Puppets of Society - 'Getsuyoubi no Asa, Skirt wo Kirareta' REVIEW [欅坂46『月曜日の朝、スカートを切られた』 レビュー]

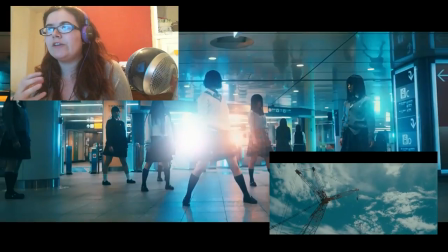3:46 Those blue tones, those cool tones, those red tones that they use in here, it leaves me feeling quite, like, you know,
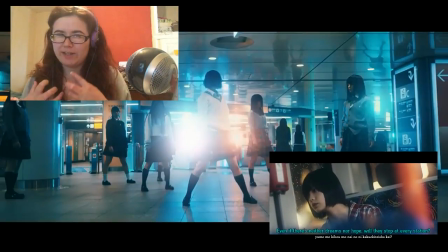3:53 sad and lonely, but it also leaves me feeling quite mad, because these are people who are trying to break out,
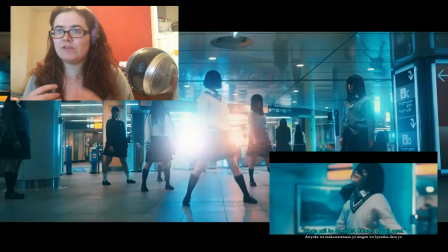4:00 and they are trying to figure things out for themselves and break away from these adults who are trying to make them think,
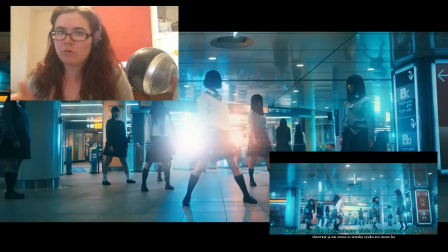4:06 even though this happened to you, you're not the one who is suffering because you're a child.
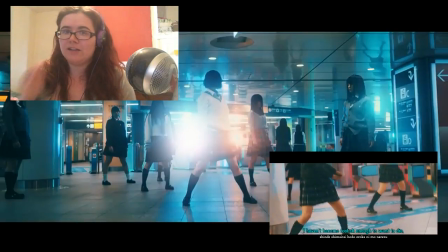4:11 And these adults are essentially saying you don't matter as much because your life isn't as
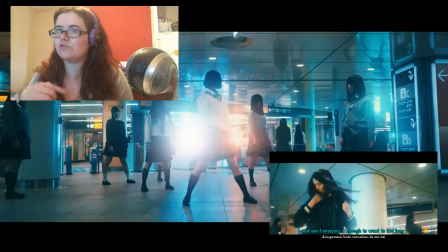4:15 hard as an adult who is struggling with stress and work and life in general.
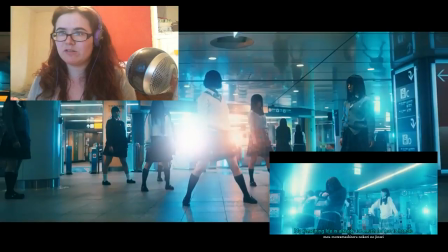4:20 You just have to worry about school, you're okay.
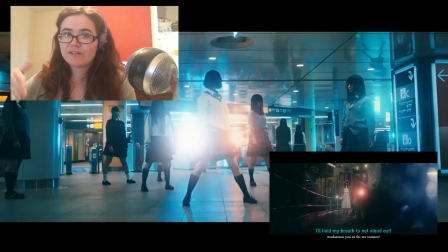4:22 It's basically, you know, like sweeping things under the rug, thinking that these kids, because they're young,
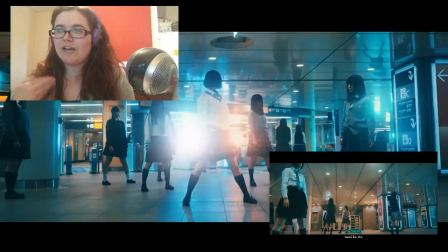4:29 their emotional levels, their stress levels, how they think, how they feel, it doesn't matter as much as that of an adult because adults have lived longer.
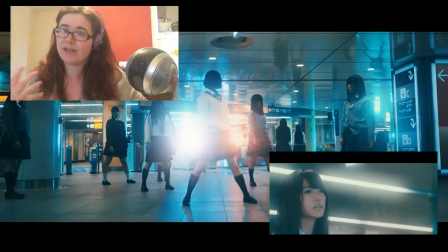4:38 Their suffering is greater than that of the kids, when actually Everyone's suffering is equal.
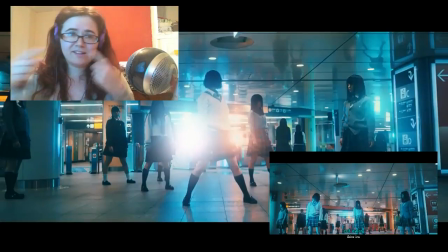4:43 So yeah, these girls are rightfully pissed.
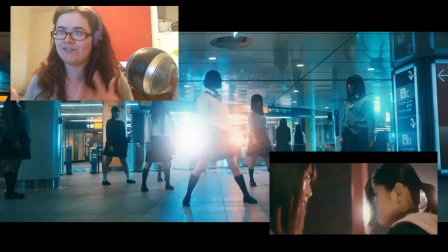4:46 They want to get out, they want to break free, but they can't, and they have to like stay in this kind of bubble, but they're really trying to break free.
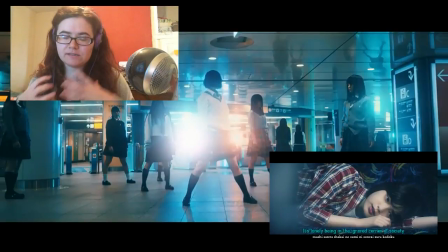4:53 I like that this is all about kids against adults and kids against a certain mindset
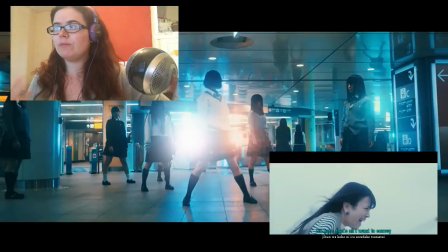4:58 and trying to break away from how these adults think and feel.
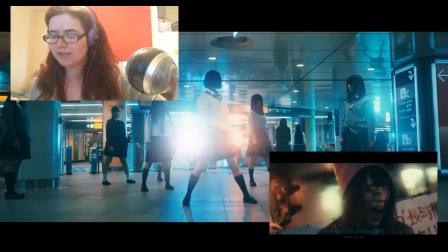5:03 They don't want to become those adults. There's actually a really cool line in this, and it's all about them basically saying,
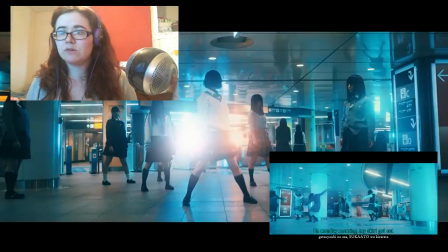5:10 I want to be an adult so that I can be free, but I know that when I'm an adult I'm going to start lying to myself and I will still be a part of this mindset.
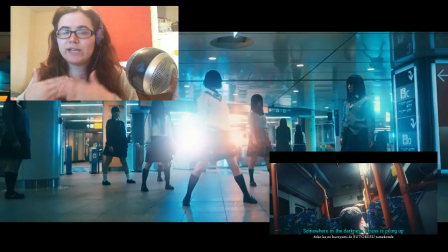5:17 These are kids realising that even when they grow up, even when they apparently have this freedom,
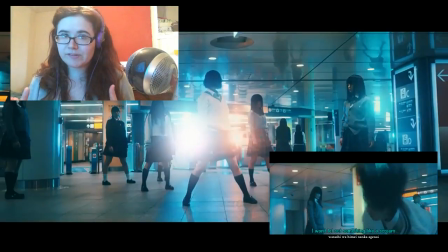5:24 they're still going to have something holding them back because that's how society is, and they're never ever going to be able to break free,
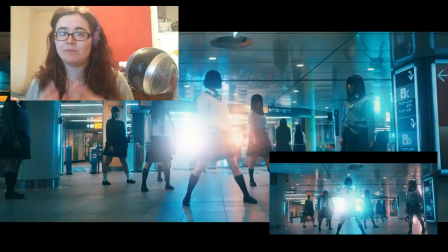5:32 and they're going to lie to themselves that they have gained this freedom and true happiness. I really love that line.
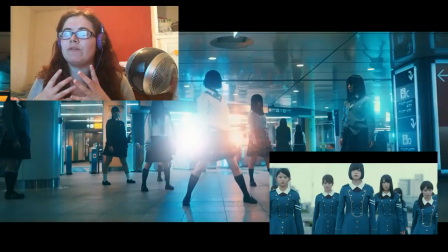5:38 It's one of my favourites in this song. It's very moving, it's very deep, and it's very true actually.
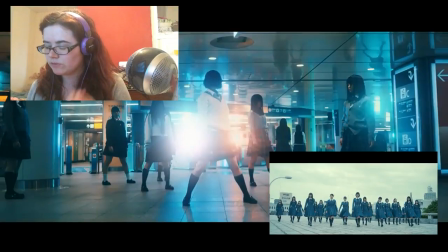5:45 Another line I really like: I'm not passionate enough to want to rebel, nor am I obedient enough to accept it.
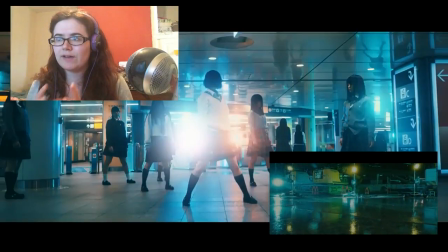5:51 And I really like that. That's like a conflict of their own interests. They want to break free from this,
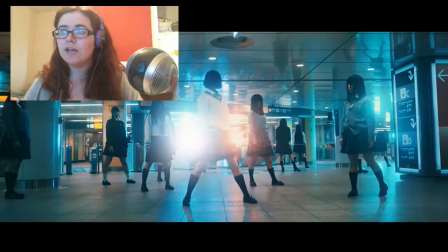5:58 and you see this in the choreography, how they are trying to break free from this chain that these adults and society have put them through, but they know that they can't because they're too obedient. They have this idea of freedom, they want to grasp it,
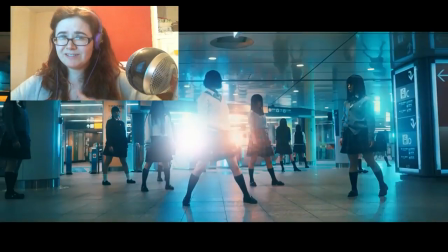6:11 but they can't because they have been stifled by society so much that they're going to be obedient and do what society says. A lot of these lyrics come into play in the imagery itself. We get a lot of loneliness in this song, in how everyone is positioned.
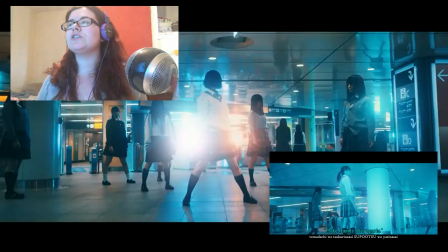6:28 They're all away from each other, they're not near each other.
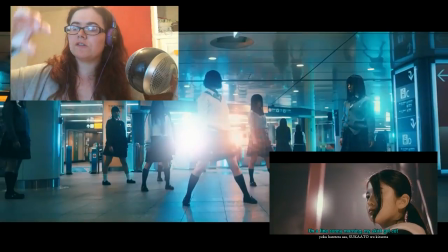6:32 But then we also get solo shots in different parts where they're very obedient,
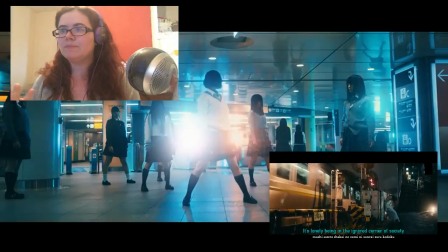6:38 they're kind of very docile, they don't do a lot, and then at certain points of it they find their voices and they scream,
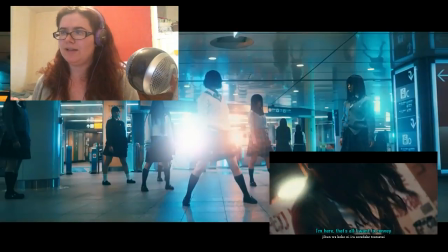6:44 and I really like those scenes.
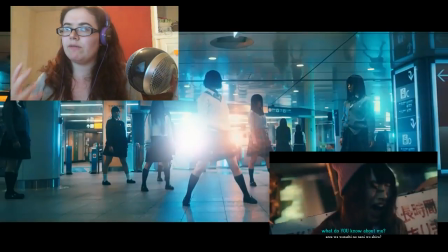6:45 But I like that they are in different spaces, that they're making use of various locations, that we're getting night and day shots, that we are seeing their struggle.
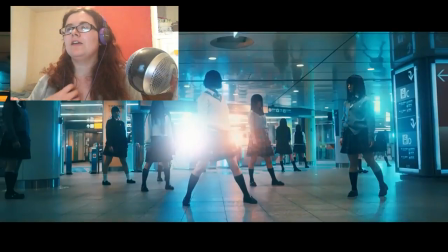6:54 There's a lot of internal struggle. There is this scene which really it got me,
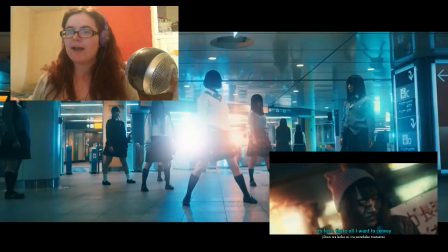6:59 when there is a girl who is standing near a passing train and she is screaming, she is visibly frustrated.
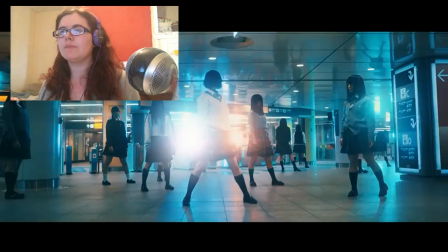7:07 It is an incredible shot, it is incredibly timed, and you can feel that frustration and desperation she has. And she's trying to find her voice. But there are a lot of other beautiful scenes in this. I really love the choreography shots that are here.
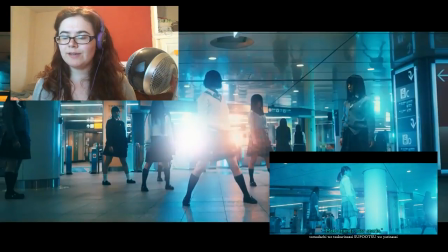7:20 I like that they are in a station. The station definitely links the whole train theme in this, but the train station itself, it's filled with this blue tone,
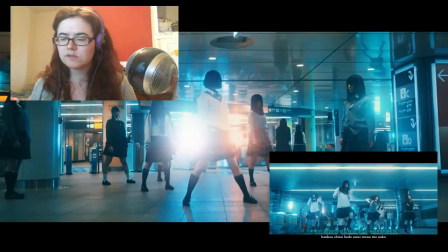7:29 a little bit of red thrown in there sometimes to show that coldness, to show that frustration that the members are having.
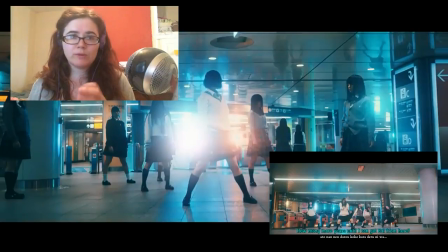7:35 But the red is not as prominent as the blue, and I think that's because the blue is how they are outwardly expressing themselves, whilst the frustration is inside.
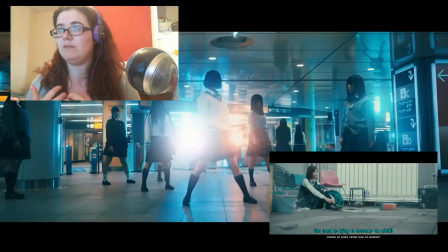7:44 The frustration is what they're keeping locked up. They're keeping that a little bit more tame than the blue.
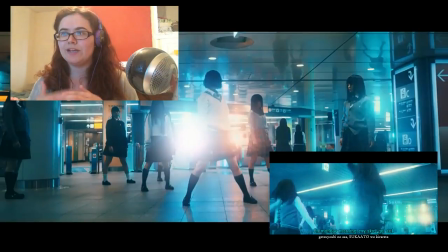7:50 So I really like that they're using the red and the blue as a play on
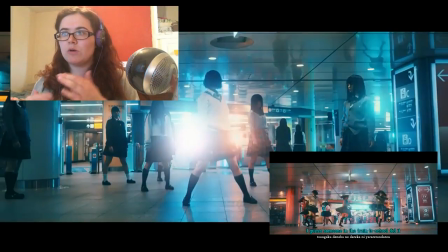7:54 their emotions and which one is more prevalent than the other.
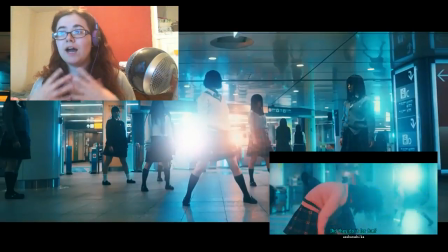7:59 It's a nice use of colour psychology, I think. I could be wrong, obviously, but I think that it really works.
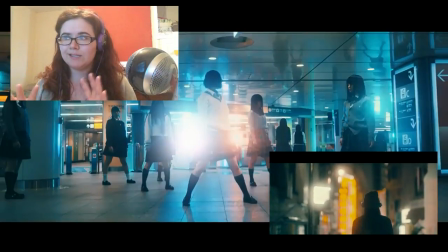8:08 The blue and red are definitely really strong in this, and I took a lot from it,
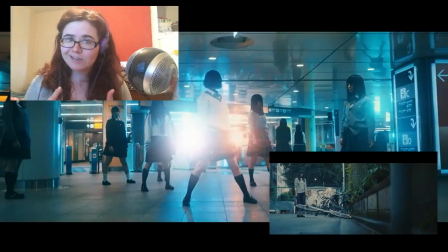8:12 so I'm really glad that they use those colours in order to express how the members are feeling.
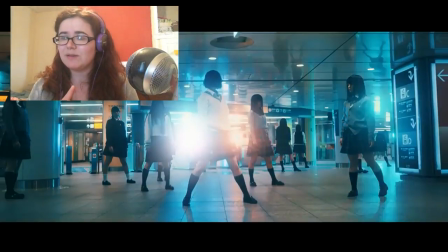8:18 Some of the angles in this, by the way, are really nice. I noticed a lot of the Dutch angle used when we're on the bus with hurrah. Now, the Dutch angle is the one where it's kind of tilted to the side,
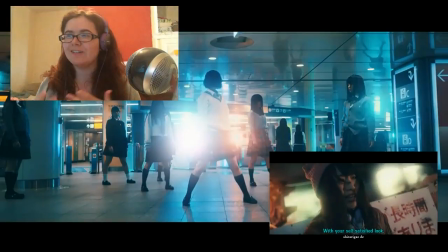8:33 but it's meant for a feeling of discomfort, and whenever I see it, I'm quite fascinated by that angle.
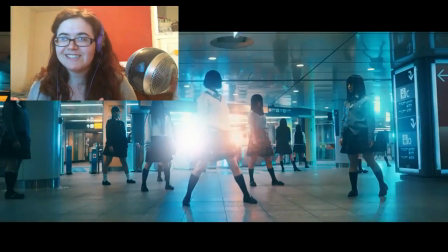8:38 It's one of my favourites, actually.
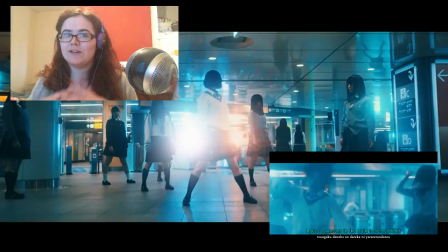8:40 Seeing it with hurrah on the bus, I definitely get this feeling of discomfort and being on edge and feeling like a little bit off kilter.
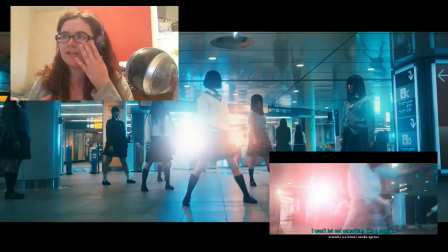8:49 It definitely feels unbalanced in those scenes, and it represents her emotions well.
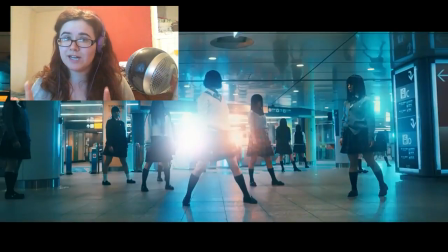8:54 She looks tired, she looks drained. All of them look tired and drained in this, actually. There's no smiles. They're not happy. They're quite lifeless, actually, until the choreography really kind of, ups the ante. But that lifelessness, it's very prevalent in Irina,
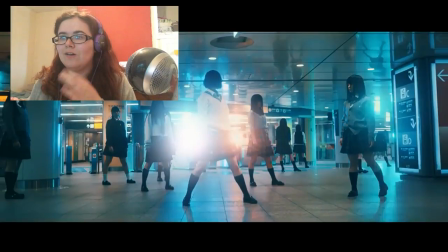9:10 especially because she has a lot of scenes where she's not herself. She's not full of energy, which is weird to see because she's usually the one member who is shown most power in her performance, but here she's a lot more on edge. She's not feeling herself.
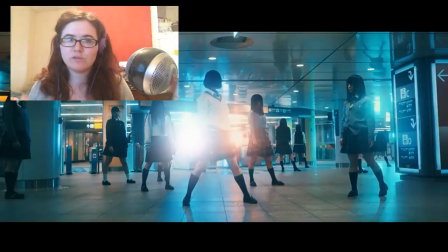9:30 She is frustrated, but she feels weak as well. She's wanted to break away from society but doesn't know how because she's so obedient, and it's not until the very end that she breaks away, or the others as well. the choreography, really, really
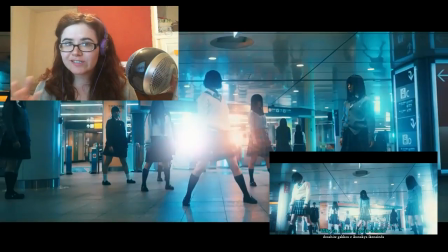9:43 cool, really nice. But The opening, they just look dead. They look like dolls, they look like puppets.
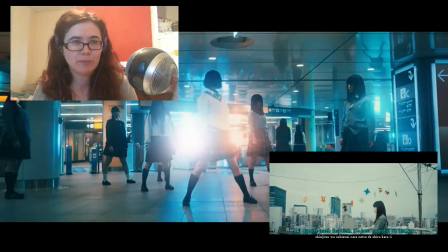9:50 And I think that's a key thing, actually. You know, puppets of society, puppets of mine kind of thing.
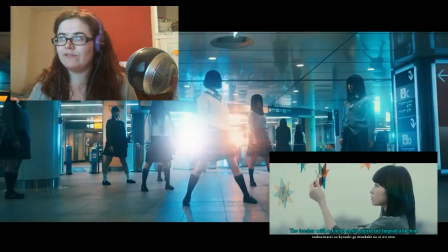9:57 They have their little strings and they're playing along with society standards and obedience, because that's what they have to do.
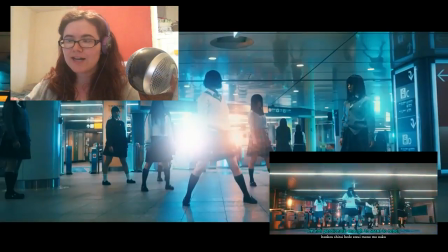10:05 But then when they finally get into the full dance, when they finally start breaking out,
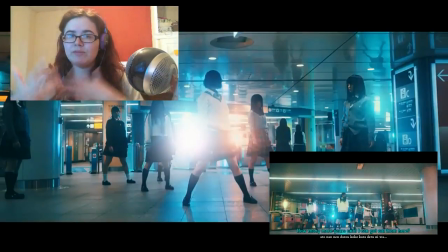10:10 using every part of their body and truly bringing out their feelings in this choreography, you really see how they feel,
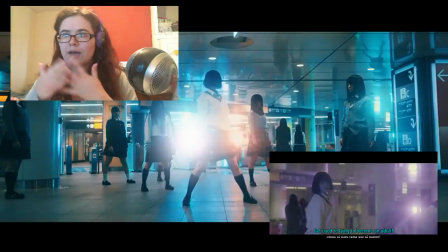10:17 how frustrated they are, how much they want to break away,
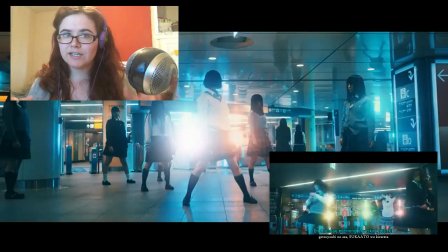10:20 and how full of life they actually are, despite the outward view we get of them.
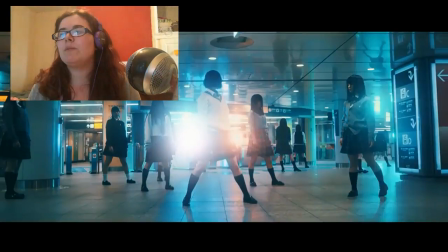10:27 It's a very powerful video.
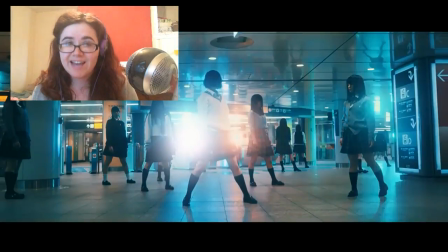10:30 It's a video that shows us struggle and contempt as well, and sadness and frustration.
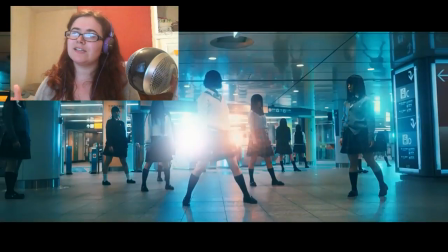10:39 It's amazing, and yet again it has its uniform nature, but it also has a lot of freedom to it as well. It's yet another video that speaks out emotionally, and in its visuals we get a lot from it, and it's very beautifully done.
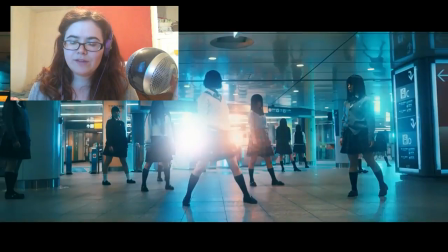10:59 And yeah, it struck a chord with me, and I think that it really does portray this idea of trying to live your own life in a world where you are told that you are not as relevant as, say, an adult.
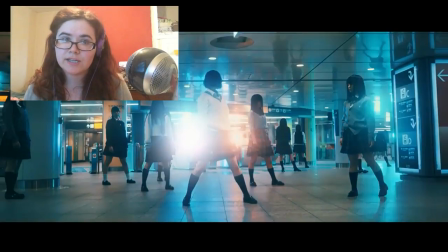11:17 I like that it is all about kids, the silent majority, breaking free from the binds that the adults are throwing at them. These are kids who are being told that because they are kids, their feelings, their emotions,
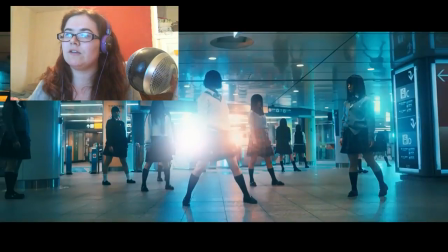11:31 their thoughts are not as good as an adult's because they haven't lived life or worked as hard as an adult, when really everyone is just as important as each other, no matter how old you are, no matter how much you experience in life. I really like that this is kind of breaking out from that sort of mould.
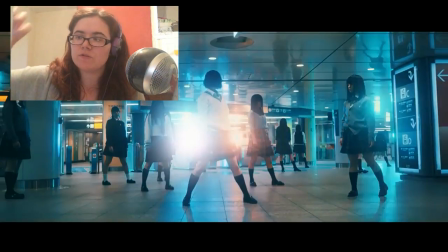11:50 I like that this is speaking out about those sorts of things and that they're fighting for it.